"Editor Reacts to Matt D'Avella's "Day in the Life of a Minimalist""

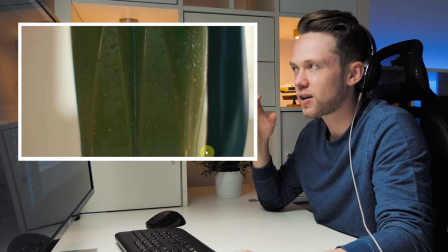Again, the sounds in the background that really sells this shot.
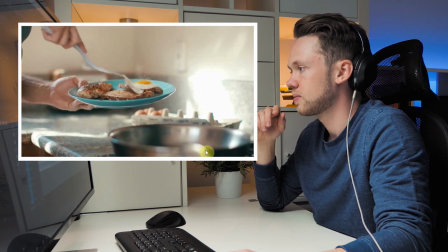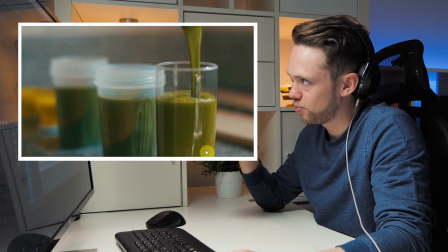And the moment that music ends with a very fitting sound of pouring in the smoothie in the glass. Keep my lunches pretty simple.
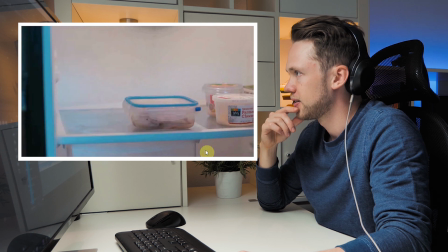I'll typically make 2 or 3 times as much as I need and save the rest for the next couple days.
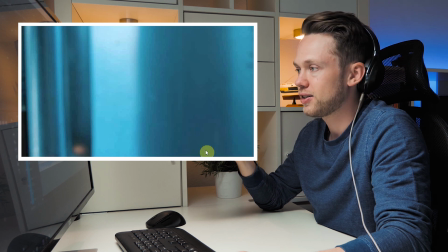That's one of the things that really stood out to me about him last year. That man is so organized and so disciplined.
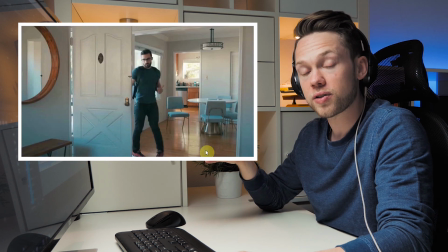Which also I think is one of the reasons for his YouTube success,
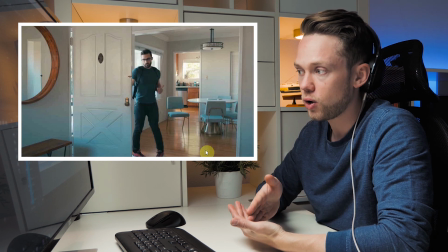because he's been so consistent in uploading one video and one podcast every single week for an entire,
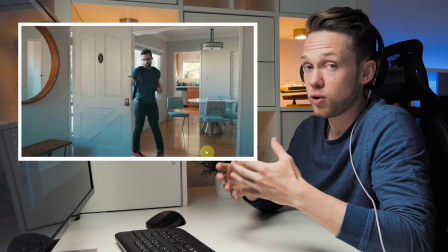or I think almost 1.5 years straight. So from my point of view, that's another big factor that really played into his YouTube success.
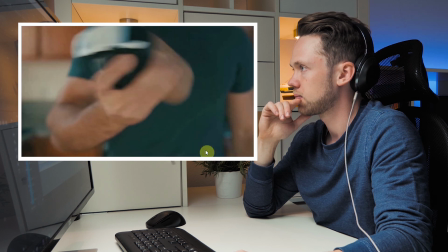When I get home from the gym, I'll make a protein shake. Is it weird to shake it like this? No, it's actually normal.
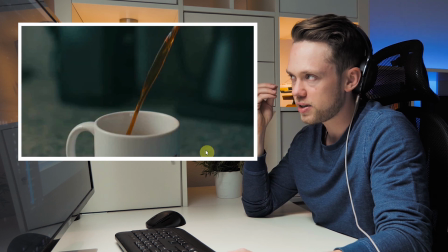Make a second cup of coffee.
Again, think about here how this would feel like if there was no sound to the pouring in of the coffee.
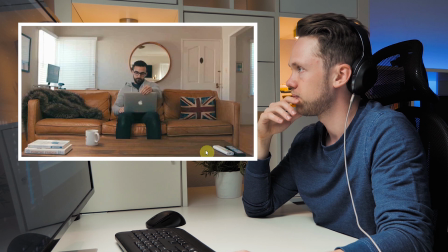And then I'm back to work.
It needs to be there and it gets you engaged.
Scheduling future podcast guests, recording episodes, or filming videos.
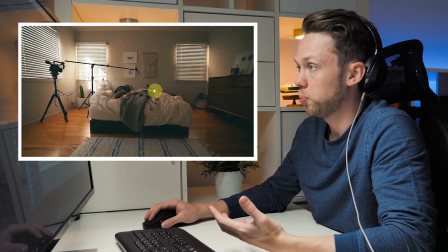Here again, remember the scene earlier in the bedroom when you hear her say nope. And if you had the microphone on the camera, that would have never sounded that good.
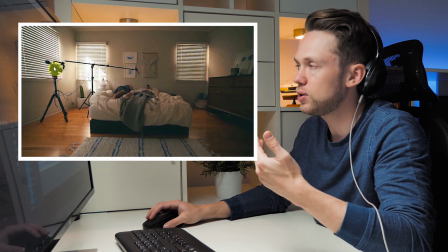But in the moment, you as a viewer don't think about it.
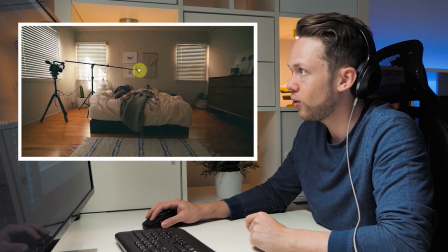But what he actually did behind the scenes is set up a tripod with a boom pole and a shotgun mic right outside of the frame to get their dialogue.
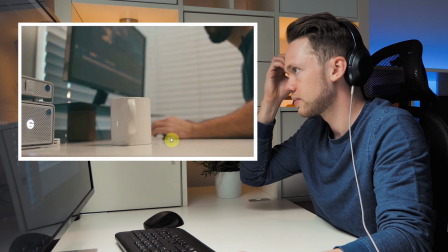When Nat comes home from work, I usually shut down my work for the day as well. If it wasn't for Nat.
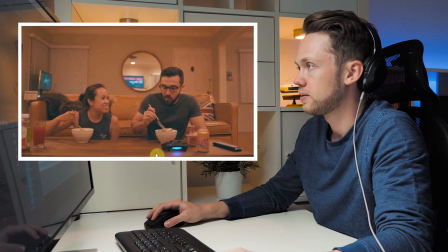Again, all shots on the tripod.
But I don't spend any unnecessary time chasing things that aren't important to me.
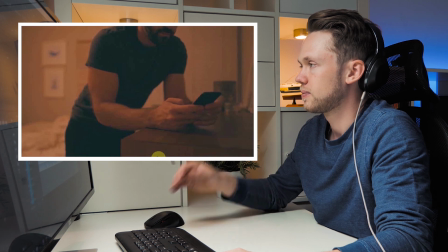Before bed, I'll take a look at my calendar, to-do list, and prepare for the following day. And hopefully prepare for the next video.
And I still remember that since I started following Matt, I've every single week been super excited and anticipating when I would see the next time his thumbnail appear in my feed and then start watching his video. I really hope this breakdown was helpful to you and you learned something to improve your filmmaking.
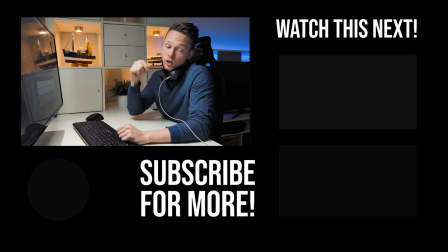If this was helpful, then down there is a playlist with many more of those breakdown videos. Also, if you enjoyed this, then I think you should subscribe and hit the like button down there. And I guess that's it for today. Until next time.